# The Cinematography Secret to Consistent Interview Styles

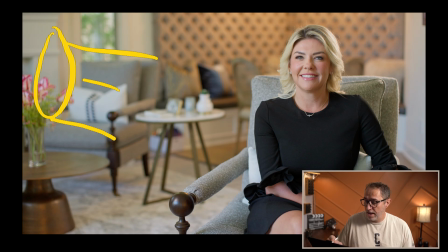8:15 So my key light is here, and I want to raise the levels so that on my false color, I can see right here on this side of her face and get to the levels that I want to get to,
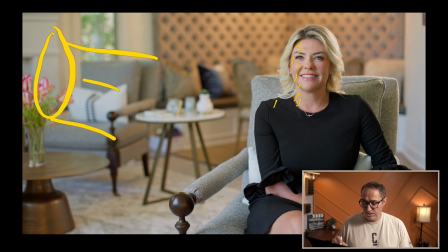8:31 and still have separation between her face here and the window back here. So that's the first step in how I'm going to use lighting. The other main goal of lighting, we're understanding separation.
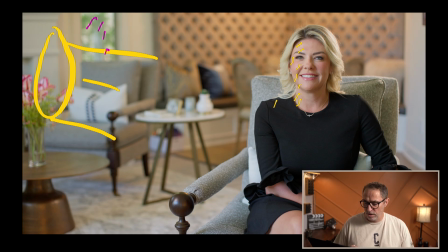8:49 We also need to create contrast. And when I talk about contrast, that's on her face. So we are trying to create contrast between her right side and her left side, her key side and her fill side.
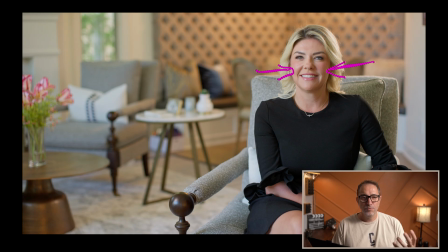9:05 We don't want that to be fully flat. We want shadows on the camera side. So on this particular shot, I want shadows on this side of her face using what's called a negative.
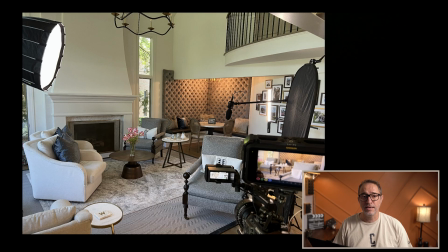9:18 And so it's placing a black bounce board or a black cloth or anything that's going to prevent any light from reaching her face on that particular side.
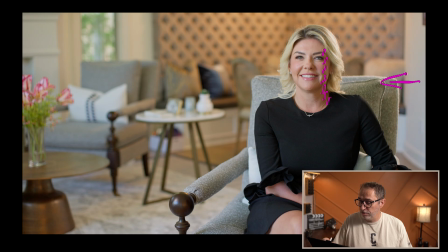9:33 And that's what's creating this shadow that you see here. And I feel like that's a pretty good contrast. Like, this is not a dramatic piece, right? Like, this is not a murder mystery where I need to create something very, very dark and contrasty.
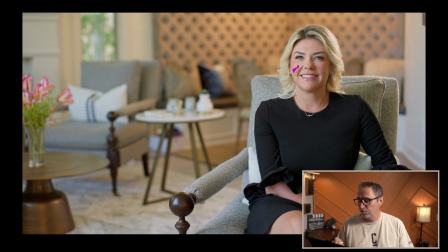9:49 But as long as I have difference between that side and this side, then I'm happy. It's not a flight shot. We typically like to use either a backlight or an edge light.
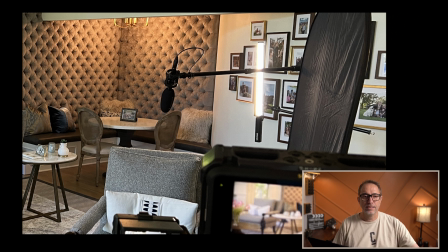10:00 And that's to create separation between your subject and the background. And that's the beauty of the tube. And it's mounted on a boom arm. And that's on a stand that goes to the ground. And that way I can really kind of control how I place it and where I place it, and control this really bright,
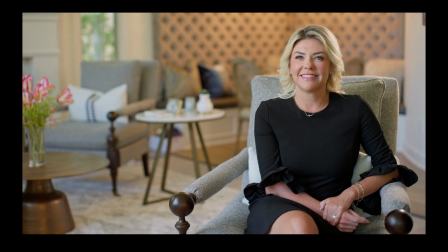10:20 sometimes harsh edge that you see here.
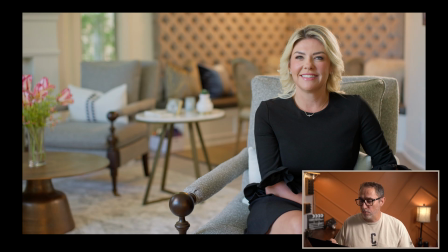10:23 So now that we have our lighting kind of set, and now we have our ratio between her key side and the fill side, I want to make sure that I can maintain the same ratio from setup to setup. And that's where the ND filter really helps, because I can adjust my ND filter and it will raise or lower the overall level, the brightness of the image, but it will maintain all those ratios because I'm taking away or letting more light in on the entire image. And so the ratios, the separation is going to stay the same, and you just kind of move it up and down on the waveform based on the exposure that you want. And so that's why using an ND filter here is very useful. At the end of the day, the reason all those three setups feel like they belong together, well, that comes down to consistency. I wasn't just thinking about each interview as its own, like separately. I was thinking about how they would all live side by side in the final project. And by shooting into those corners and repeating some of the small elements that we see in the shots in the background, then the composition felt like it was connected. And by locking in the lighting ratios and using the ND filters to keep consistency, then the look carry across all the different setup. And by lowering my EI, I was able to protect the shadows and keep the exposure balance, even in a very high contrast room. So that combination, the composition, the lighting, and the exposure, is what gave me variety, but also maintained the cohesion. Thank you for watching, and happy filming.